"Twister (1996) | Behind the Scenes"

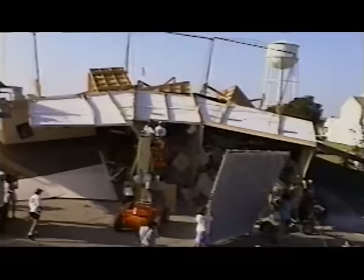And you know, there's 20 different pieces in there. I thought it was such a fun thing to do.
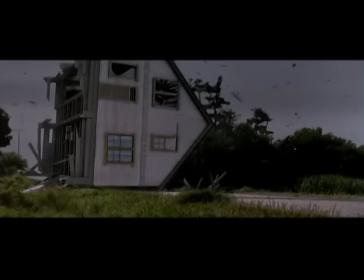They went from bedroom, living room, kitchen, and came out on the other side. And then the road, and it's like, what the hell just happened to this? But it was extremely complex to do.
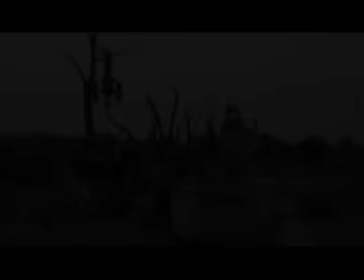Meg! Careful, careful, task could go any second.
In those days, when we were there, which actually not even that long ago, a lot of people were moving towards the city.
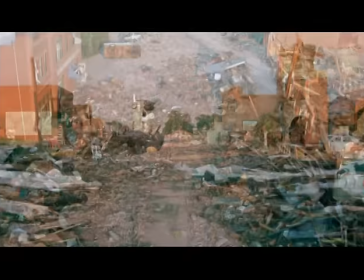So we found a lot of tiny little towns where very few people lived.
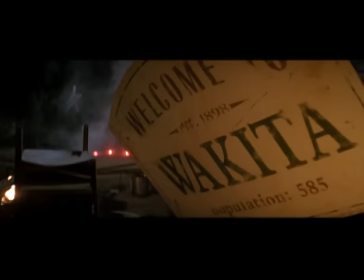And I was looking for a space that could be used for that particular scene. Man, the art department did a great job.
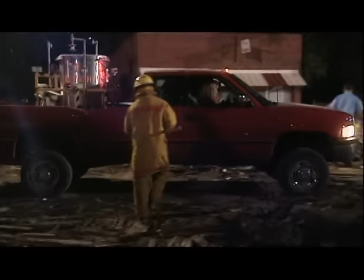I think it was Waukeeta was the name of the town. And there were a lot of empty buildings that they really wanted to get rid of, and they were trying to rebuild. Basically, what we used is the houses where nobody lived.
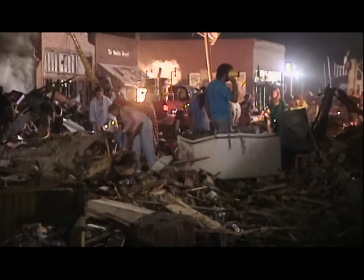We tore down and used them as set dressing, so it looked real.
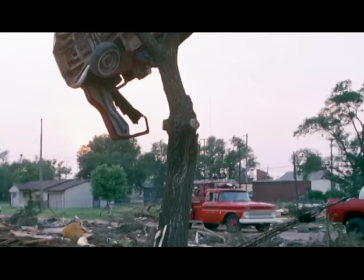The art department just did a fantastic thing. Cars up in trees and houses destroyed. The exterior of the house was in the town called Waukeeta.
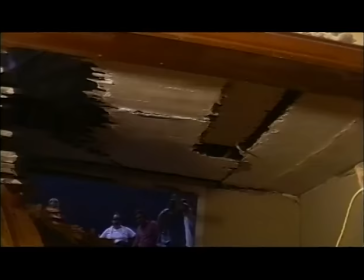And then to have control over the interiors, it was built on the inside of a soundstage.
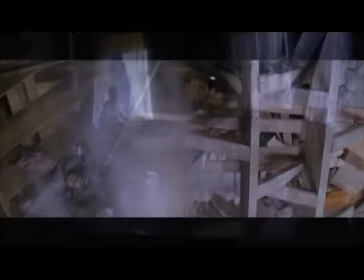It was actually a warehouse that we found in Norman, Oklahoma. The more real it looked to me, the better the scene would work.
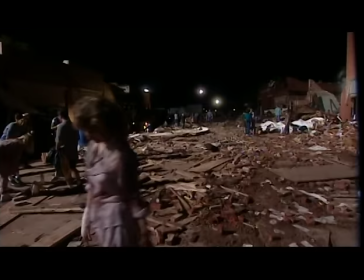And that, I think, makes that scene so fantastic, is that, like I saw the other night on TV again, it was like another one of those Twister disasters. It gets completely flattened. Them running and then these fence posts becoming sort of projectiles at spear.
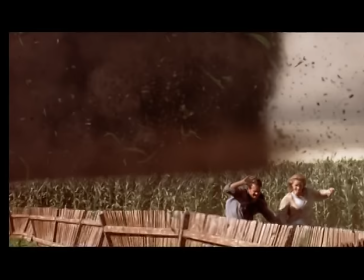That was shot on location. We spent 2 or 3 months making the mechanism that was under the ground that would make that fence do that as they were running by it.
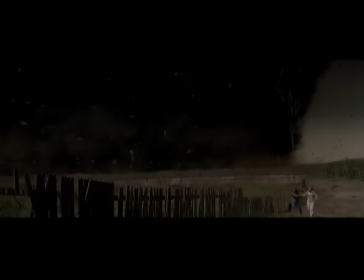And we just pushed this whole thing with air, and it's just as it's going by, wherever there was a hole, the air would go up the hole and push the piece of the picket fence out.
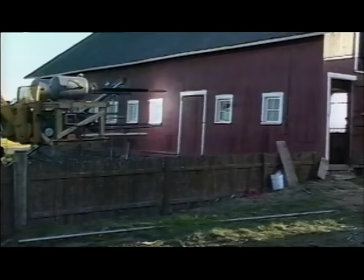Put the projectiles in at the last minute. Yeah.
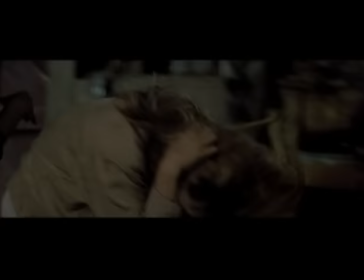Stay down!
And then run into the big barn, and it's full of farm implements that would just, you know, take your head off immediately.
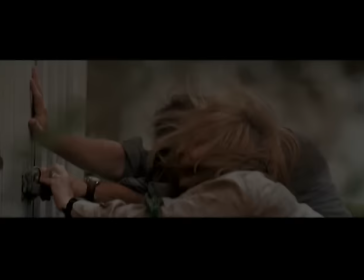Oh my God, who are these people?
So they run out of that again and finally run towards this little water pump shed.
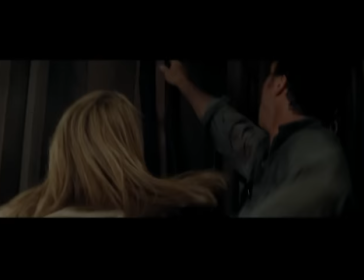And in there, you know, knowing that the tornado was coming, tied themselves to the iron pipes there. There was a shot that Jan needed that we couldn't do on location that we shot months later. And it required building this incredible, weird kind of Ferris wheel type of effect gantry that I guess John Fraser figured out. When we were having our earlier meetings,
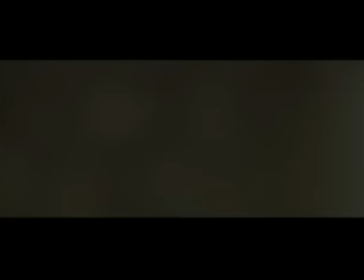there was a shot where the two characters get sucked up in the tornado. So they said, well, anybody, you know, got any ideas how we're going to do that? So I said, you know, we can go back 50 years and like Fred Astaire dancing on the walls. That sounded pretty archaic. Well, 6 months later, after we finished the movie, I get a call and I showed them what we'd do.
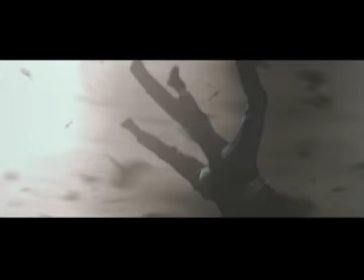We literally put the set inside a big ring and attached the camera to it.
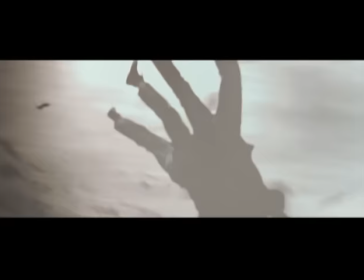And then we had a big fan underneath it. And it rode with it.
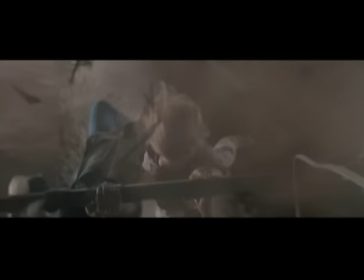So as that ring went around and the camera went with it, they actually were just like hanging upside down.
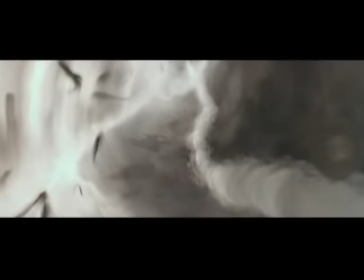But camera-wise, it looked like they were going straight up into the eye of the tornado.
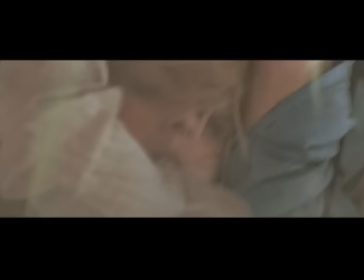The actors would go all the way to the top, and then they really hang.
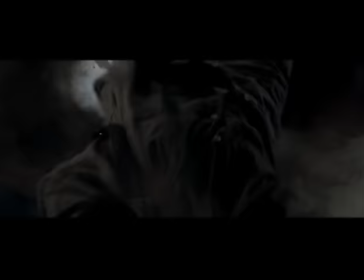And so it looks like they're being pushed from the top, which I had wind machines all around, so that as they got higher, the wind would come from the right direction. And that worked fantastic.
Okay, having a look, let's stand by, please.
Really, the big thing about Twister that people might not realize, the way it was photographed was really quite much more dynamic and sort of quite freer than visual effects before were really done.
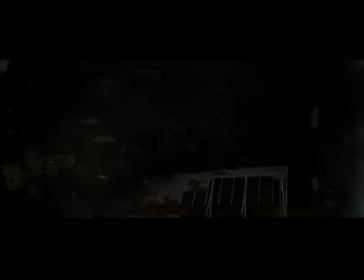We really didn't do any blue screen for the movie at all.
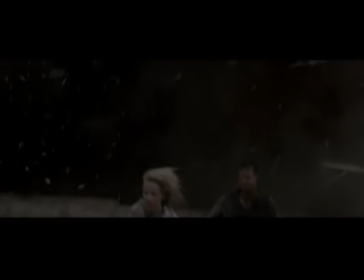So all the things where we had to put the tornadoes behind the running people, it kind of comes down to digital paintwork where you kind of rotoscope.